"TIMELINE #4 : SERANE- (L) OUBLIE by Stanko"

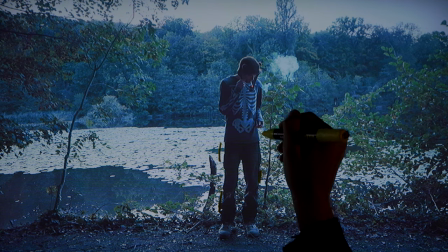Sur ce plan on a Serane au premier plan, puis on a l'étang derrière, puis on a fait je crois une prise de prise en plan large et puis on a fait un autre plan serré. Justement d'habitude je fais énormément de matière sur mes clips mais pour ce clip là comme je savais pertinemment que pour le rendu final ce serait vachement épuré et que j'ai laissé vivre pas mal de plans,
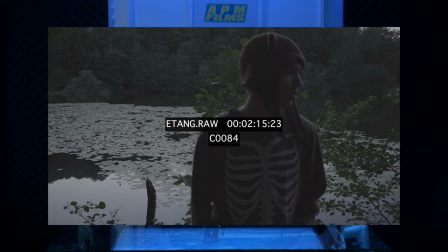je savais qu'en plus avec toute la matière qui allait venir, je crois que c'était notre premier tournage du clip, celui-ci dans la forêt, que j'avais pas besoin de bombarder sur les plans et en plus de ça c'était en fin de journée, le soleil se couchait, il fallait qu'on attaque les autres prises sur le banc, il était en plus sous les arbres du coup il y avait moins de lumière du coup j'avais pas le temps d'en faire.
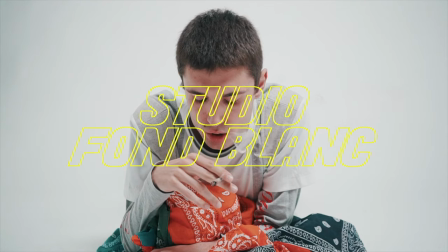Il faut des tels si tu veux faire la diff, faire la diff. Ah non, j'étais jeune, j'étais un sport.
Pareil, c'était vachement spontané. On était en plein de séance studio, ça faisait peut-être une heure qu'on tournait.
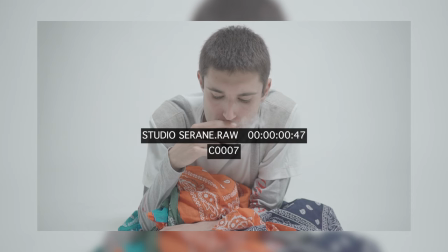J'avais encore envie de faire un petit playback et j'ai dit à Serane, allonge-toi. Et tes jambes, n'hésite pas à les lever un peu pisser, à les faire bouger derrière toi. Voilà. J'ai passé la cam et puis j'étais vachement satisfait de ce plan-là parce que pour moi, c'est un des meilleurs en studio.
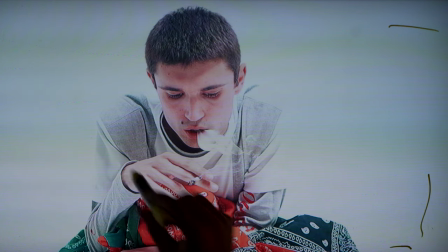J'ai même pas eu de faire de post-production autour parce que ça, c'est vraiment le vrai fond blanc qu'on voit. On a mis le bandana cape sous Serane. il avait son joint qui venaient de rouler juste avant, et puis voilà. C'était un plan unique de Serane, il faut imaginer qu'il y avait une sorte de fond blanc qui partait comme ça.
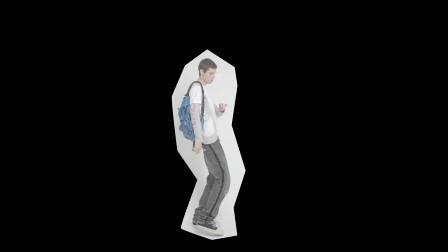Puis j'ai fait un masque de forme pour pouvoir ensuite placer une photo d'un fond blanc derrière, et puis de réajuster l'étalonnage en jouant avec les courbes d'exposition, avec les tons intermédiaires pour avoir la même teinte. Puis une fois que j'ai obtenu ce rendu-là, j'ai pu faire pareil, du coup faire des masques de forme sur ce plan-là, où Seren est recouvert de la bandana cave. Je les ai placés de manière un peu symétrique, à sa droite et à sa gauche. Ça, c'était ralenti, ça donne un effet assez sympa, comme s'il flottait un peu dans le vent, en mode fantôme.
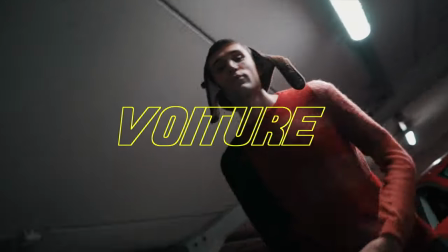On n'avait pas accès à la voiture pendant très longtemps, c'était un proche de Seren qui nous l'a prêté. Ce tournage-là, c'était juste après la forêt. Puis on est arrivés en vitesse dans le parking avec Calouelette qui est là, juste derrière. On avait accès au parking pendant peut-être une heure, une heure et demie. On fait tout ça en vitesse. Serane lui est repassée, changée, il avait pris des sables de rechange, sables de créateurs qui matchaient vachement bien du coup avec la teinte rouge de la voiture.
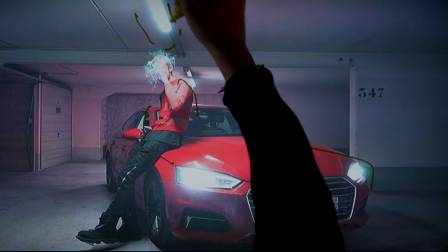J'ai essayé de le passer sous, je crois que c'est un néon. Je l'ai passé en dessous parce que ça allait être joli s'il tapait au-dessus de lui.
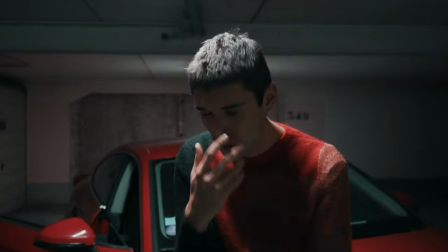Bon là,
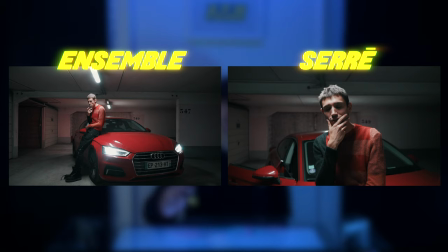c'est un peu la continuité de l'autre plan de transition pour passer de plan d'ensemble à un point un peu plus serré. le même néon qui tape toute la tête de Serane et sur la voiture derrière. J'enregistre en S-Log2 sur ma caméra Sony. Du coup, c'est limité à 1600 ISO.
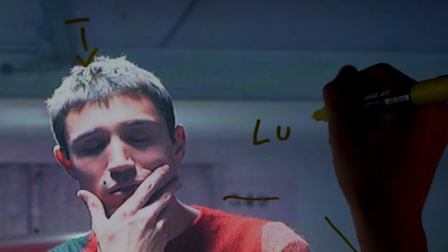Je suis obligé de ré-étalonner derrière. Pour ce qui est là, j'ai utilisé un lutte que j'ai posé sur ce plan-là et puis après que j'ai ré-étalonné par derrière au niveau de la saturation, l'exposition, la courbe d'anti-saturation.
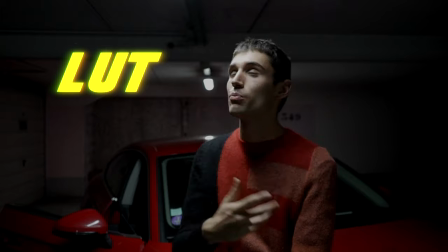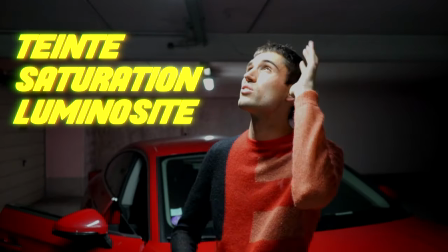Puis voilà.
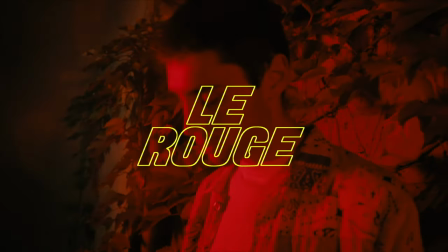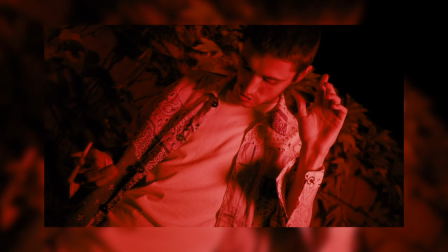voilà c'est un arrêt sur image d'un plan en caméra portée du coup un des rares plans caméra portée du clip d'un plan où cern était
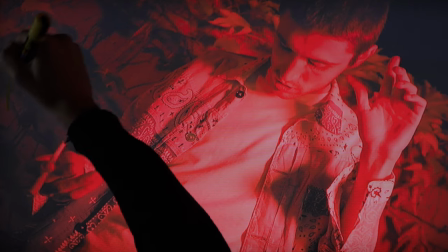seul sur une terrasse où j'avais mis une light rouge juste ici qui tapait comme ça une deuxième voie ça à sa gauche tapait comme ça sur lui on a fait d'autres plans en groupe avec tous nos proches pour
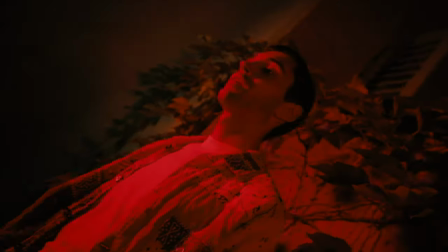la figuration c'était le même plan mais groupe sur une terrasse juste ici nous avons prince cas juste là on a titi la foule producteur et l'oubli c'est produit par milanesi je t'aime milanesi c'est son tag c'est un hollandais d'ailleurs très chaud je me disais que en vrai de vrai vu
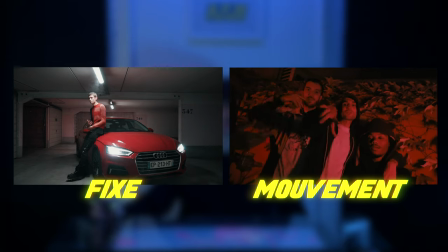qu'il y avait énormément de plans fixe dans le clip il fallait quand même contrebalancer avec des plans en mouvement je me suis dit que comme les plans il y a le plus d'énergie c'est les plans avec tous les amis de serran c'était peut-être plus intelligent de aussi les faire en caméra portée parce que ça allait accompagner ce côté genre énergie, dynamisme dans les prises. Il n'y avait pas forcément le symbolique, c'était purement esthétique et surtout, c'était comme un rappel du rouge du parking, le rouge de la cave avec la nature morte.